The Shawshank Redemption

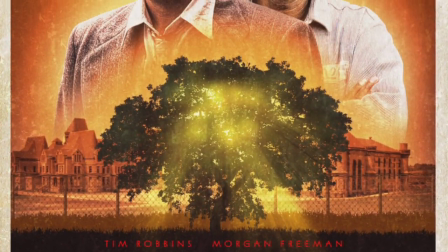0s
In this podcast, we have chosen to analyze The Shawshank Redemption. The Shawshank Redemption is a film based on the novel
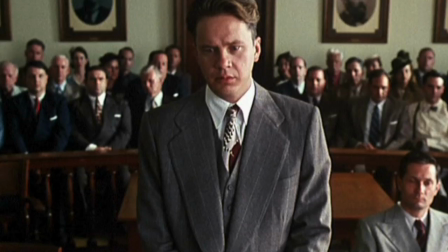9s
Rita Hayworth and Shawshank Redemption by Stephen King from 1994.
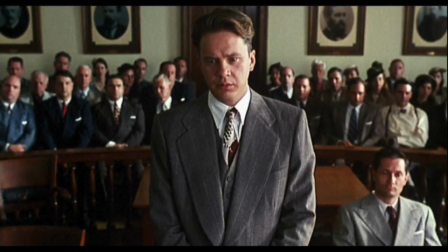14s
The movie is about a banker named Andy Dufresne who was wrongly convicted of murdering his wife and her lover.
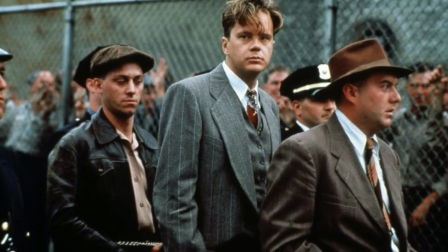21s
He finds himself spending 20 years in prison,
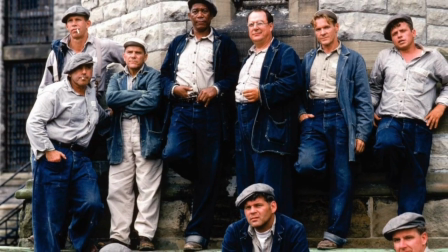24s
where he makes time go by with covering up for the warden's money laundering business,
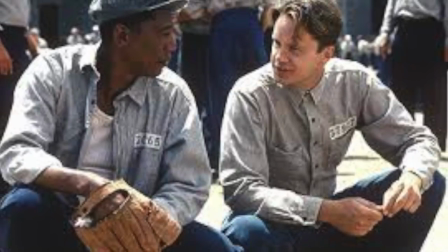31s
expanding the library, and playing chess with his good friend Red. But after 20 years,
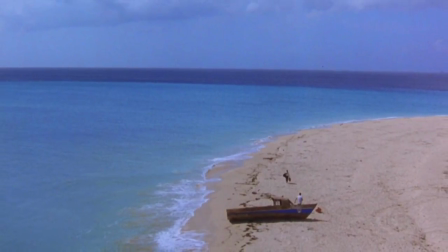37s
Andy gets enough and escapes prison through a hole he dug in the wall with a small, simple rock hammer.
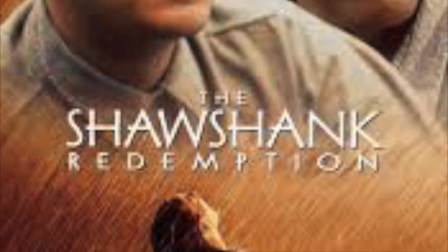45s
The Shawshank Redemption doesn't follow the typical narration style.
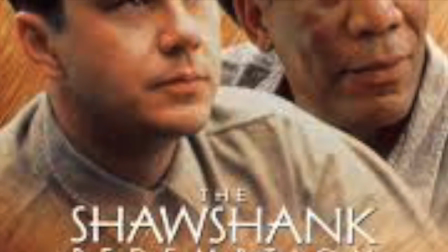49s
The movie consists of 4 acts and not 3, and it's also longer than the typical movie.
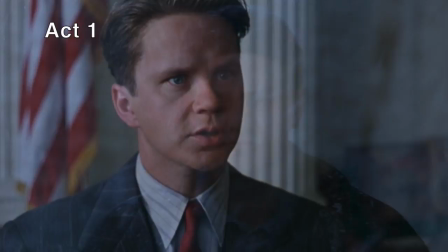55s
Act 1 is when Andy is sentenced to life for killing his wife and her lover and the beginning of his prison life.
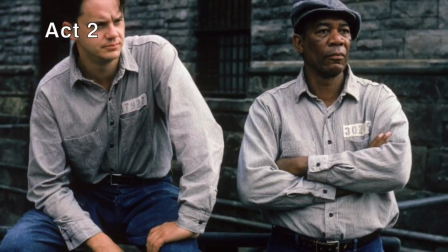62s
Act 2 is when Andy finds his place in prison and makes friends.
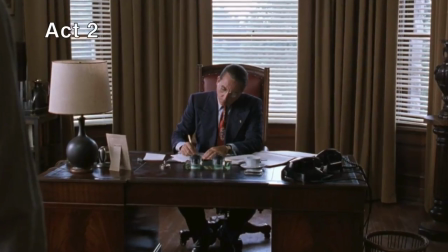67s
He starts helping the guard on financial matters and at the same time he builds the library.
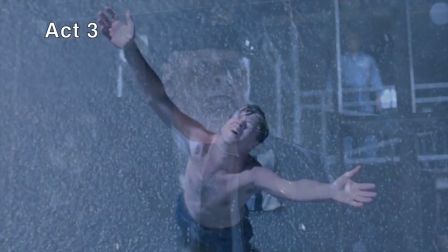73s
Act 3 is when he decides to escape from prison and bust the warden for his money laundering business.
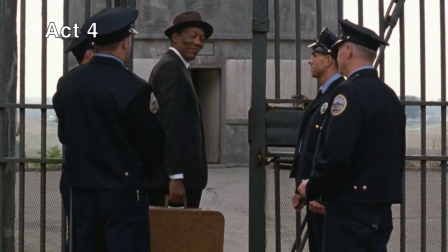78s
Act 4, the last act, is when Red is paroled and finds his way to Andy.
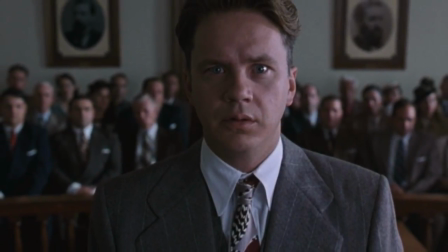85s
The first plot point is when Andy is sentenced to life at the court.
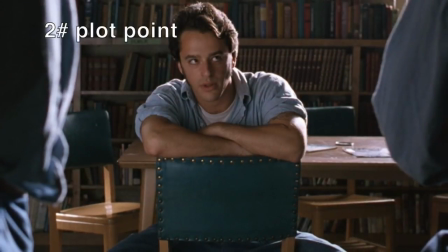90s
The second plot point in the movie finds place before the point of no return.
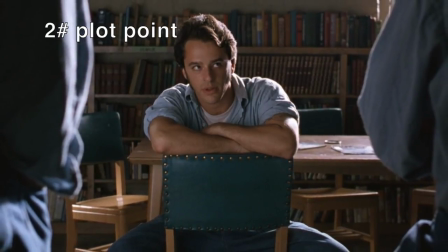94s
This is when Tommy tells him and Red that he knows who really killed Andy's wife and her lover.
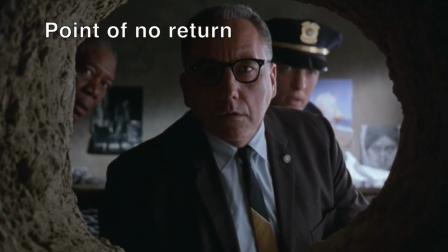101s
Point of no return is after his time in solitary, when Tommy is killed and Andy isn't in his cell in the morning for rolls up.
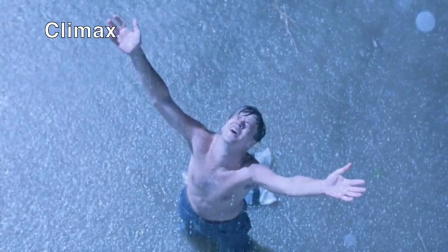110s
Climax would be the flashback when Andy crawls out of the pipes and is standing in the rain as a free man.
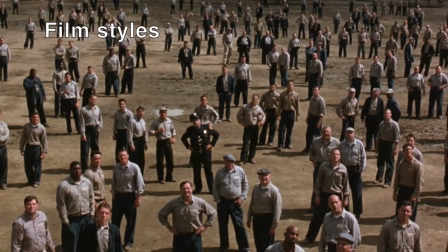118s
Now we'll go on to talk about the film styles.
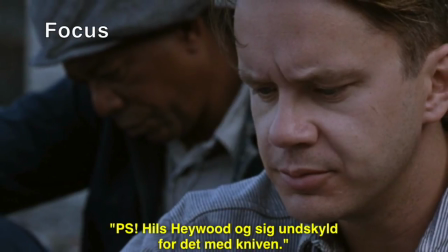121s
The movie uses shallow focus, focus change, and deep focus to give the viewer an overview of a scene,
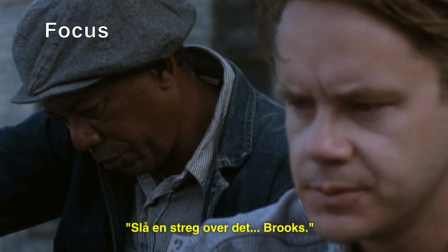128s
but also to emphasize important details. The shallow focus is used when Andy and Red are reading the letter from Brooks.
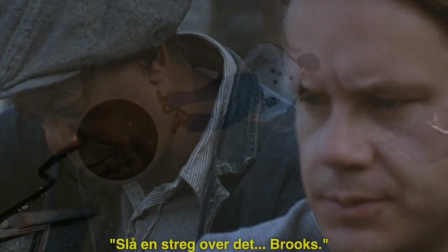136s
They also use the focus change in the scene. They likewise use many different kinds of camera angles in the movie.
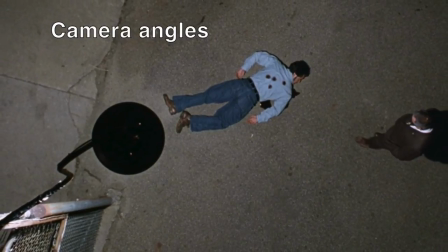143s
Some scenes are from above, where it gives an overlook and makes the character look small, like when Tommy is killed,
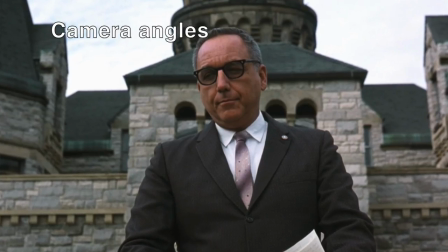149s
and some scenes are filmed from low-angle shots, where the people seem bigger and more powerful,
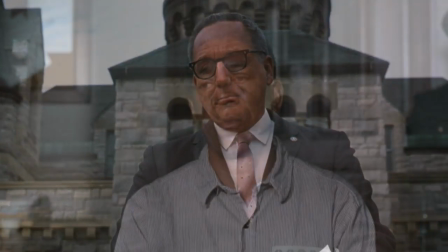155s
like when we see the warden. In the movie, the editing is quite unnoticeable.
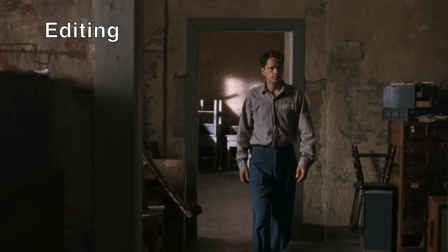161s
They use continuity editing, which creates a more natural flow to the movie.
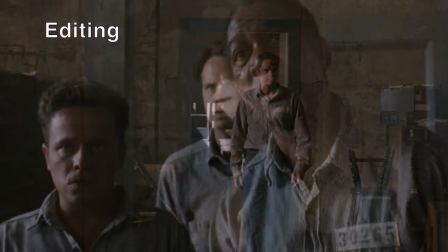166s
The scene often ends naturally, for example, when a cell door closes and it becomes dark.
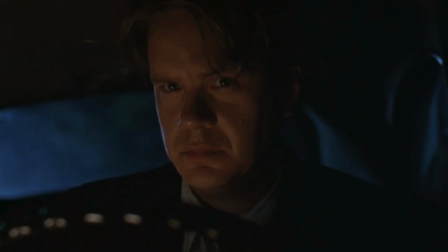171s
In the very beginning of the movie, we cut between Andy sitting in his car with a gun and the courtroom where he's being accused of the crime.
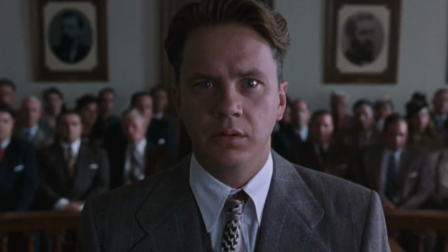180s
It could be argued that this type of cutting is parallel cutting, where 2 or more scenes unfold within a single film frame.
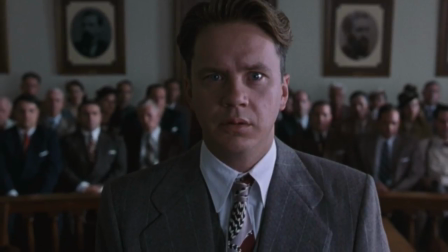189s
But because the 2 scenes do not go on at the same time, it is more likely to be characterized as flashbacks.
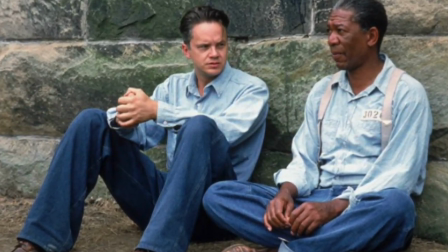197s
The movie is not an action movie, whereto the use of slow and fast motion is non-existing.
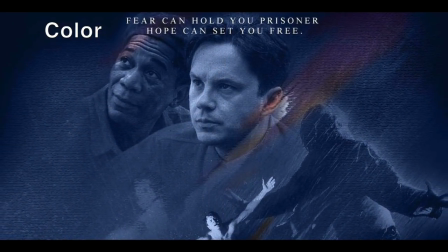204s
The same goes for the use of color in the movie. It is not an action movie, therefore the colors are very low-key and normal.
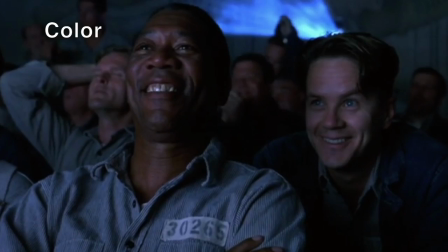211s
The majority of the film is dominated by the color blue and gray.
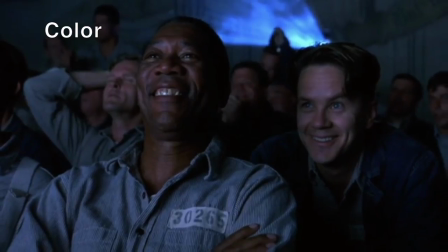216s
The movie therefore has a relatively cold color palette, but there are a few exceptions.
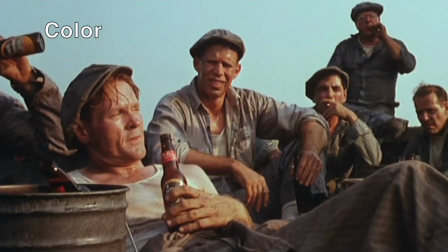222s
For example, in the scene on the rooftop where they sit and drink beer, the color palette is relatively warm.
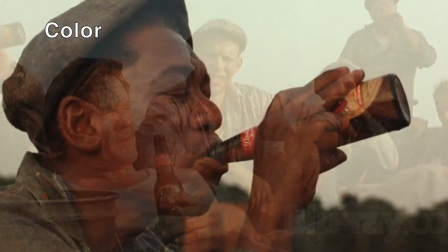228s
The sun is shining on them.
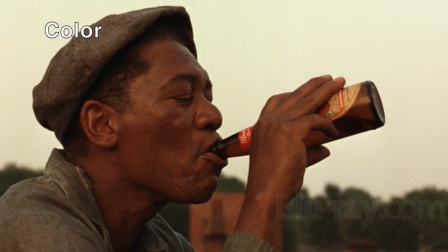230s
The warm colors have positive connotations and occurs likewise when the situation is positive.
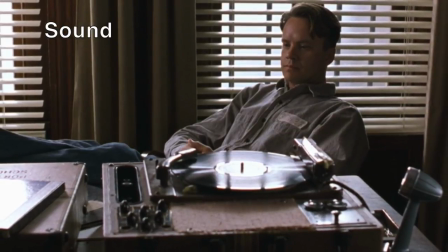239s
Sound in the movie is mostly diegetic sound, like the sound of a beating,
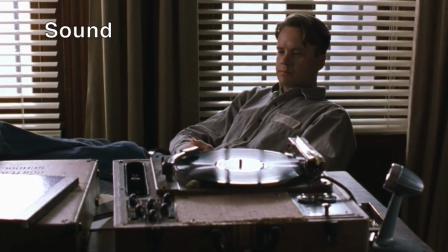245s
the sound of Red playing harmonica, or the sound of the Italian woman singing over the speakers.